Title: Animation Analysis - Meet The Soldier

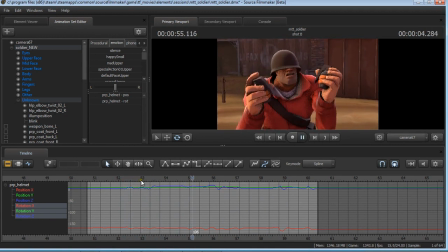[20:49]
I mean, you could see that helmet is doing all sorts of wiggles and waggles. Basically, any major motion of the head, they decided make that thing just rock back and forth. So here's another big animation, rock back and forth. Settles down, he moves.
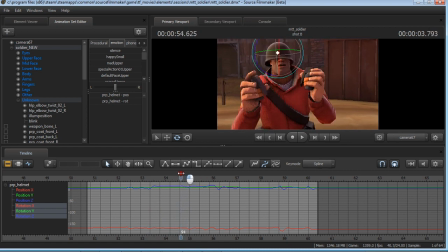[21:05]
That wasn't even that big of a motion, but whatever. We're just going to make that thing fly all over the place. Wiggle, waggle, wiggle, waggle, wiggle. Da, da, da, just back and forth. This way, that way, this way, that way. So this one actually makes sense that the helmet's doing that.
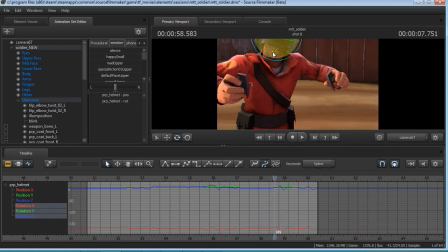[21:22]
It's probably the only place that it really needs to move. If it's, and maybe because there's no helmet straps, that's why the helmet's going everywhere.
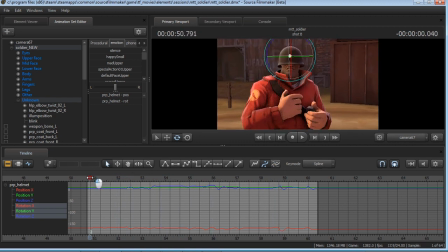[21:28]
So other thing to take away from this scene is, of course, you can take those grenades off. From an acting standpoint, I want to point out how little motion is here.
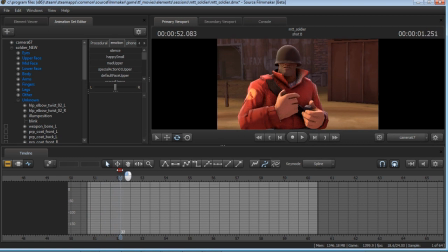[21:45]
You're going to see his hands are just staying there, and they move to this position. So this is pose to pose as we know it. There's the motion on the hands. So we've got just a little bit of a ambient motion here, and then
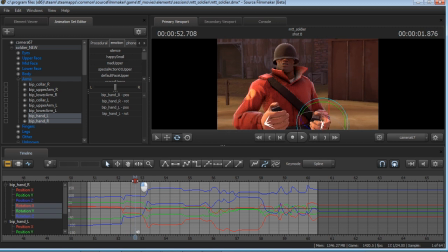[22:06]
quick motion here. Here's the next pose. You see it levels out. Not a lot of, just a little bit of a settle motion here. And then again, they move, and then they stay there. And this is basically what happens,
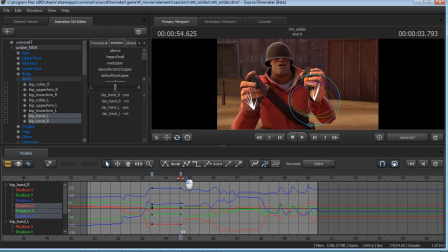[22:20]
is you've got a pose that you like this. You've got these poses that you want the hands to stay into, and they move realistically.
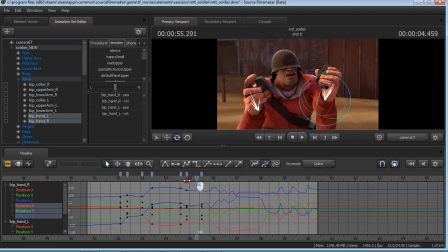[22:40]
Oops, now I'm just ruining it. So this is probably the course of action that they took. It's like, okay, I like this pose, I like this pose, I like that pose. And you'll notice the grenades are moving around now because those transitions.
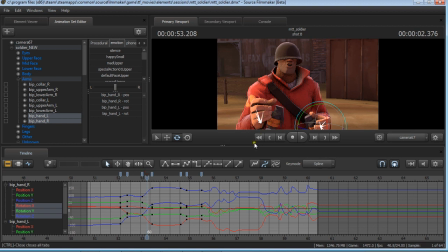[22:56]
You can see that they counter-animated the hands to not follow a natural pose-to-pose motion to give it some more oomph. And that's what we call an in-between. So you've got this little in-between where they come down,
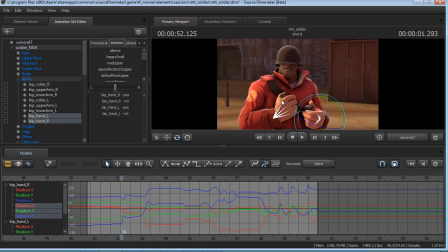[23:14]
and then you'll notice, like, for example, this hand comes off to the right and then goes to the left, like that. And then this hand kind of does a little bit of a rotation before it comes down.
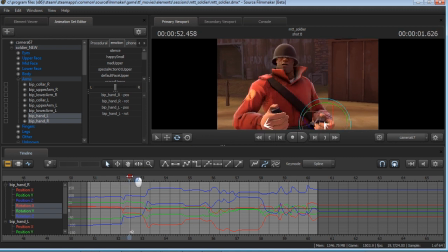[23:28]
So it goes up and down, and this hand goes right and left, instead of just going straight from here to here. So yeah, pose to pose in action. So anytime you see a flat area, that's a hold, which is necessary,
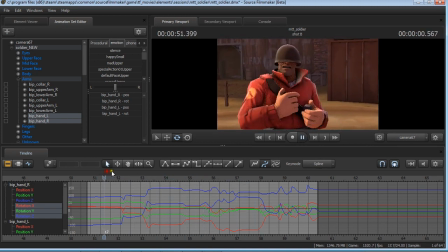[23:46]
because if they were just swinging all over the place the whole time, you're just going to be looking at the hands the whole time, and you don't want to. You actually notice, if you watch this video, you're pretty much just looking at his face. And you'll notice that the hands are framed around the head,
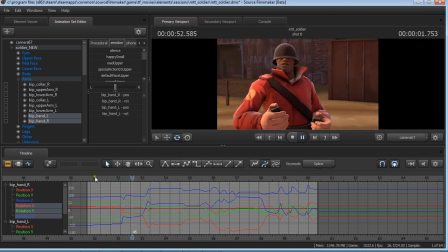[24:03]
and they're always pointing kind of towards the head to give you that visual sense. Look at my face. Look at my face. And now you're looking at the grenades. And we're looking at, yeah, we just go from looking at the face to looking at the grenades. So looking at the face,
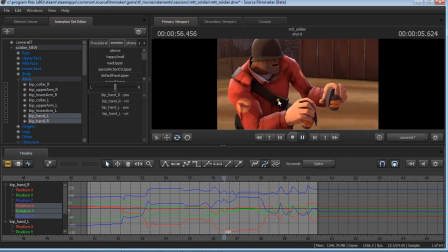[24:22]
you see these lines pointing to the face, and then now we're looking over here, back to the face for a little bit, and then just general slamming of the grenades. So that's my takeaway from that scene.
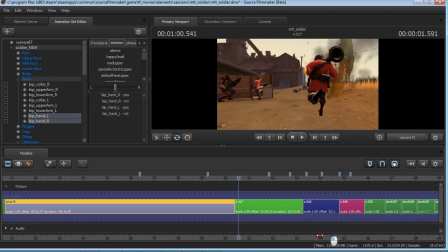[24:35]
How much time are we at here? I don't even know. Alright, finally, let's take a look at shot D, shot C apparently missing.
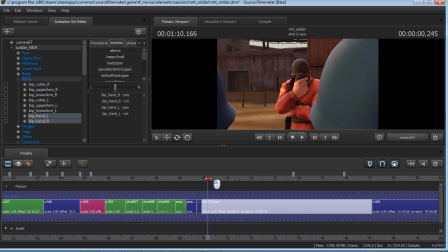[24:43]
This one's pretty straightforward. Just reviewing all the stuff we talked about. You've got some IK happening on the chin, where he's just rotating the chin back and forth and the hand is following.
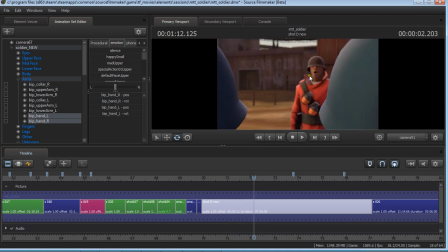[24:55]
A little bit of a counter animation on the grenades and on the collar here, just to emphasize that quick, really, like, what is this? 1, 2, 3, 4,
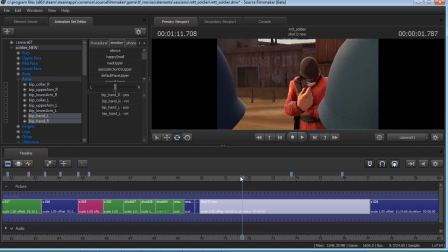[25:10]
5, 6. That hand moves really fast. Whoop. It's down there. Kind of like a 10 hut, and from that day forward.
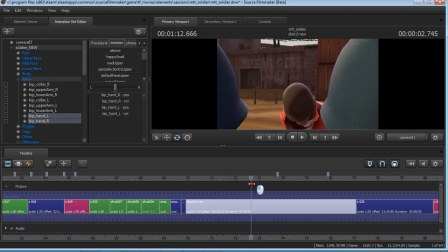[25:26]
More helmet waggle. Look at that helmet waggle. Waggle, waggle, waggle, waggle. For this is very much a Looney Tunes sort of thing here, where this is totally unnatural motion. He comes down, and his pelvis somehow moves 5 feet forward.
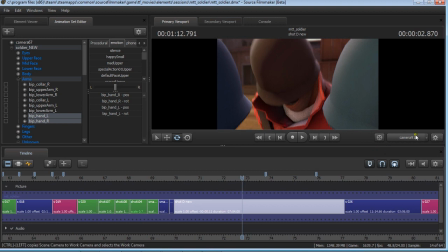[25:44]
Whoop. Yoink. If we can take a look at that if we'd like.
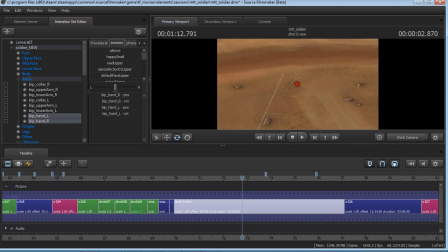[25:52]
Oh no. He's standing right in front of me. Look at that. That is a big step forward.
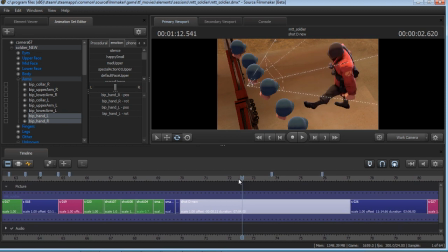[26:04]
Not a very realistic one, but that doesn't matter because in the shot, because normally he'd probably be like, you know,
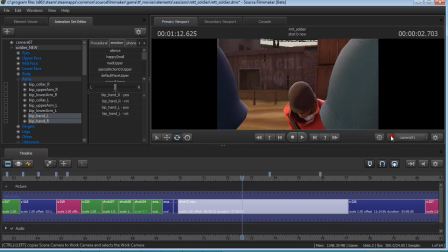[26:11]
coming up on top of his foot, then coming down, then coming up, but they wanted to get this effect where he kind of pops into the shot, so they just took him down and whoop, he leads with
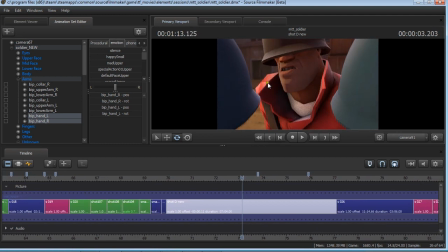[26:24]
his helmet is pulling him forward into the camera, and then you get this little shuttle, the shoulders come up, and then the helmet waggles, of course, but yeah, look at the shoulders. He stops immediately, the shoulders come up,
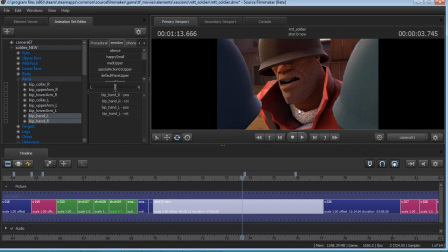[26:40]
then the collars pop out. Of course, we're just looking at the mouth here. There's not a lot going on. He comes down like he's getting at eye level with this supposed soldier. And you'll notice he does this little
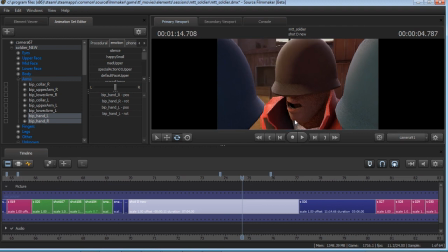[27:00]
animation with the chin where his chin rotates into his neck so that then you can get this dig forward with the chin again. Again, you'll notice the pelvis comes down, comes back up, and we get this shoulder thing happening.
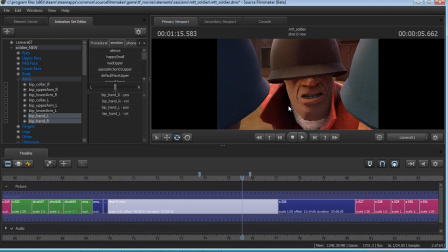[27:18]
Shoulders come up, shoulders come down, head waggle. They really do a good job of making you feel like he takes a step here. You see that the chest comes up and then comes down.
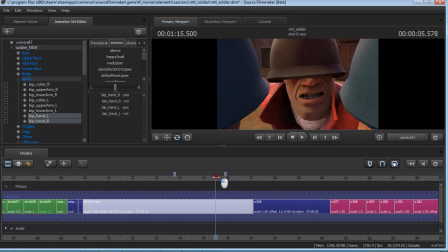[27:34]
I mean, this is so fast, you barely notice this, but it really does all come together and produces an effect that feels good. Yeah, really big chest rotation there. He comes up, zoo.
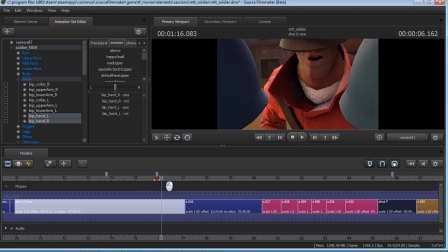[27:54]
It's like he comes back and forward so quickly, it's almost cartoonish. I mean, there's no way you could do it that fast in real life without hurting yourself. Helmet waggle. I mean, I think we could just call this entire animation, instead of Meet the Soldier, it should be Meet the Helmet.
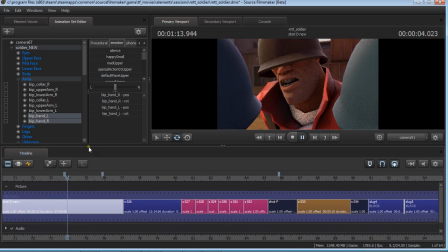[28:11]
But yeah, so that is pretty much all I have to say about this animation.
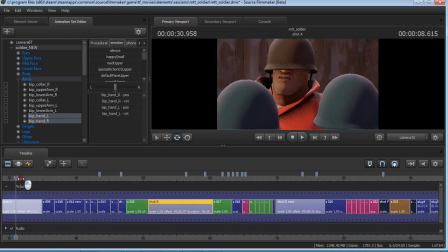[28:16]
I really just wanted to explore exactly what's going on in the shot, give you an idea of how much effort really goes into these things and how much skill it takes. And of course, we've got these interesting shots.
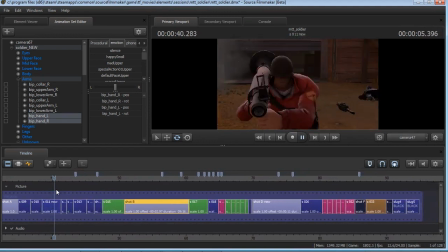[28:27]
But in my opinion, compared to the other Meet the Team videos, this is all kind of just filler.
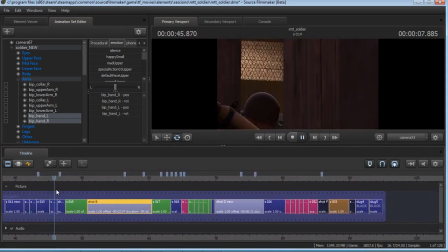[28:33]
It is humorous to a degree, but it's really just action shots.
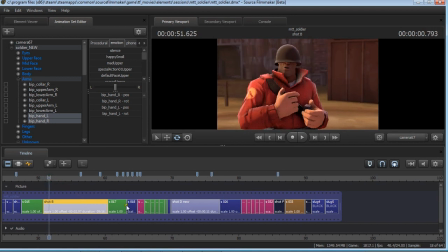[28:41]
They probably could have just done it like Meet the Scout and just had all of these shots in a row together. Maybe we could just, delete all of these and just have these shots in a row.
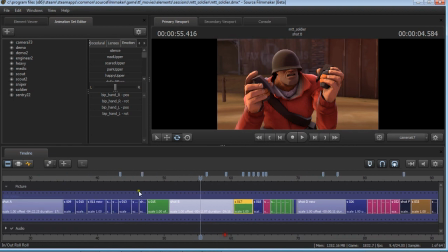[28:57]
But because that's really what's driving this entire scene. So kudos to whoever animated these shots.